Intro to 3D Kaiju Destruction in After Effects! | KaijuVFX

And one thing to keep in mind, since we are working in 3D space now,
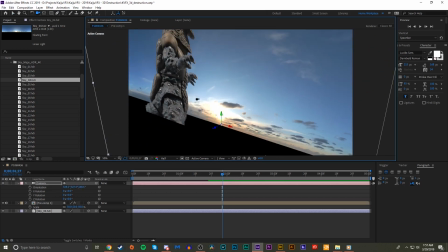so if we were to orbit around and you know sort of look at this scene from a
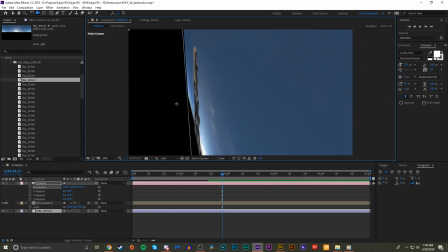you know a different point of view this is still flat even though these are both 3d layers so let's open a custom view real quick and we can kind of see the
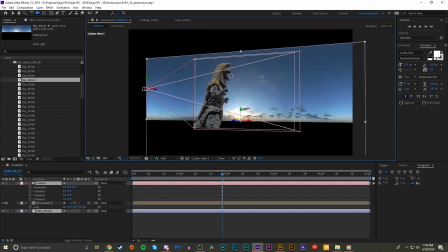the scene that we're working with so we want to try to make this look as dynamic as possible so what we're going to do is we're going to take the sky background and we're gonna push it
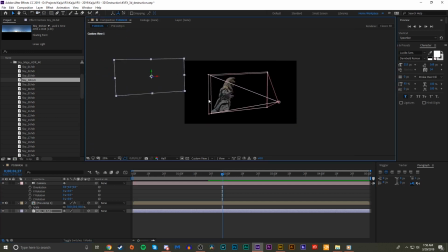really far back in z-space sort of to act like this guy is actually
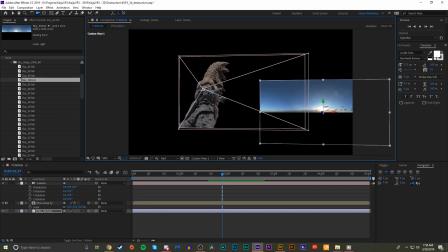a very big element in the background and isn't just uh
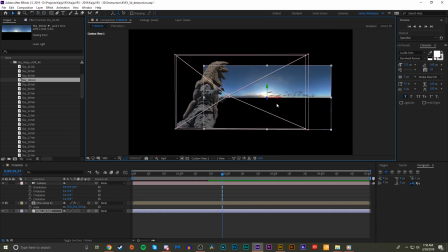you know a flat image that is on the same plane as
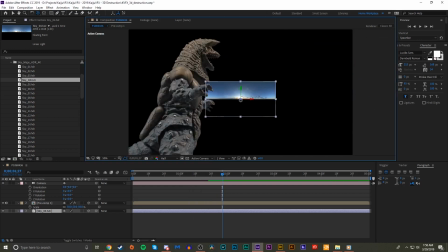golza so we'll go back to our active camera push that back a little bit more and
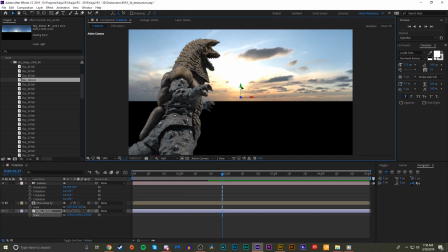then we'll scale it up a lot and then we'll move it down just
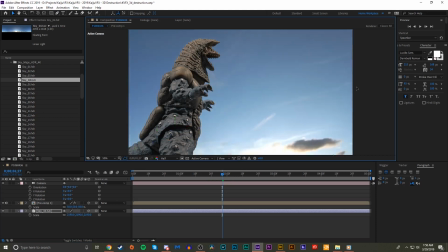so we get it in view of the
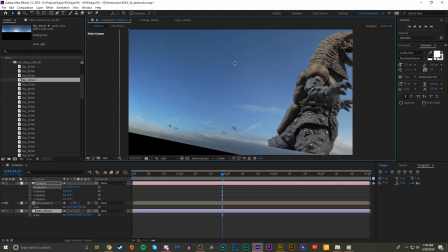plate here so now if we pan around you can see well not perfect you really just need to
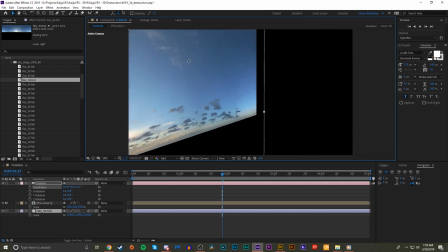scale this up to wherever you see yourself needing the camera for this scene
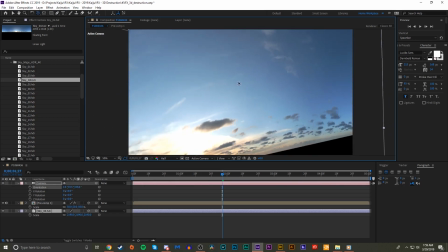which I think for this for now this will be good we might want to move
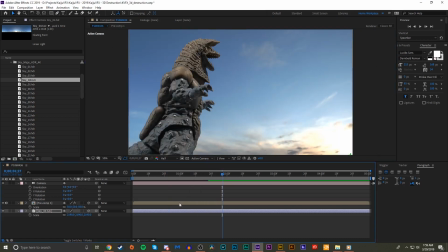it a bit more to the uh the right of it
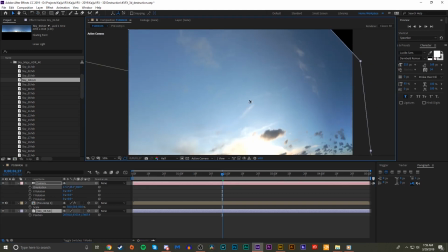and maybe scale it up even more all right that's looking good for now we might play around with it more later just to see what suits our
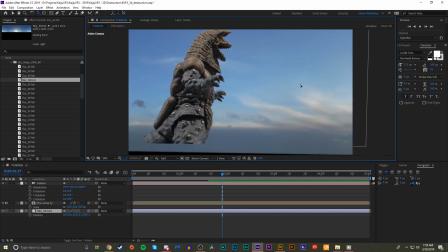fancy and so pushing this back in z space also allows us to get some proper depth in the scene so if we take the pan tool and we pan around you can see
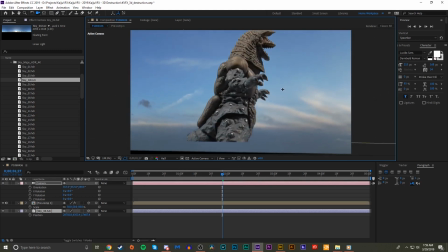that uh while golza is moving around pretty pretty fluidly with the pan the sky is not so much and that
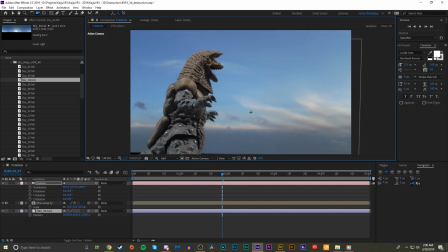really creates some depth in the background so if we pan along like we like we will in this camera shot we get some real definition
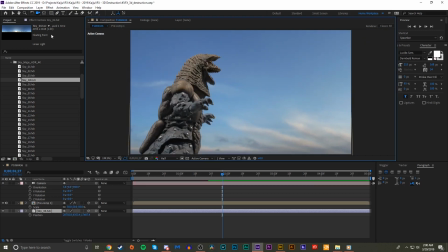there and it looks a lot more realistic even though this is a not true 3d so like i said one thing that we could do is make a
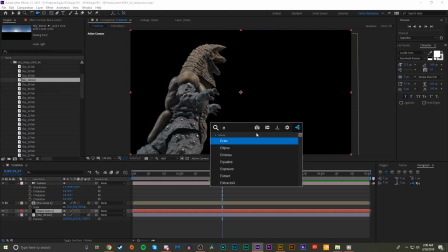city with element 3d you know like I said just pop elements on their scene set
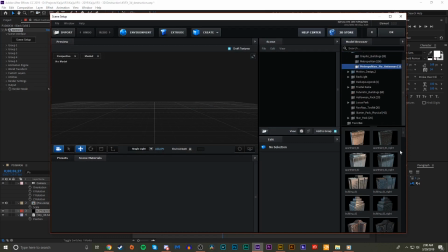up metropolitan just you know go to one of the the pre-made cityscapes or something
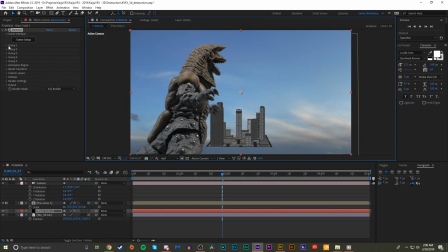hit okay bam there's a city make it big and
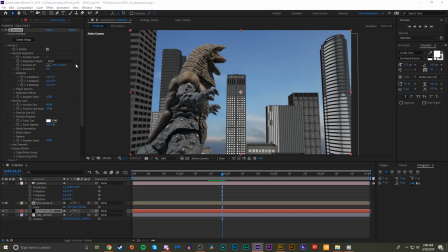then rotate it position it add lights and position them and get a
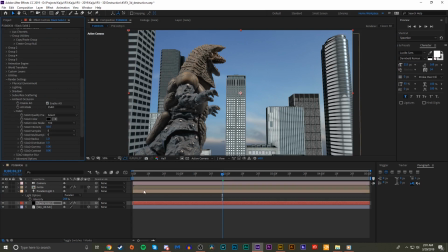some shadows going and all that you know that's that's That's the basic idea of Element 3D, but we're not doing that because that's a paid plugin.
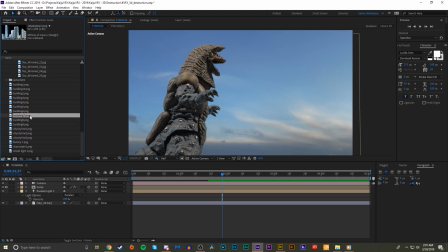So instead I've got some images of buildings over here, just some various leftovers from the days of Zone Fighter Season 1, and you can use building images or miniatures,
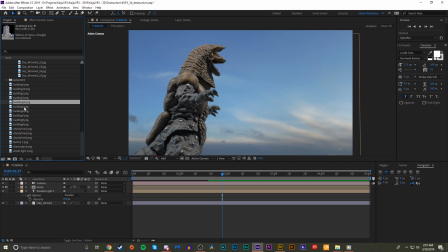really just make sure that these are separate elements that you want to put into your scene here. so uh you know let's just bring
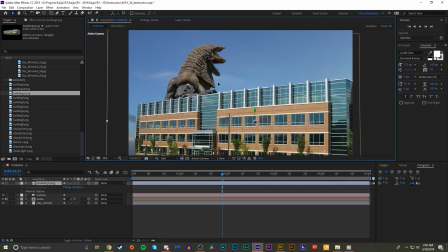a couple in let's bring in building two you know make them 3d layers as they come in and now this one let's have this be a foreground element so let's bring it
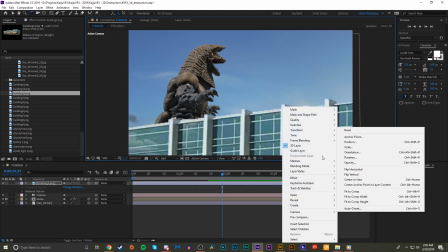forward in z space maybe we'll uh flip the transform a bit play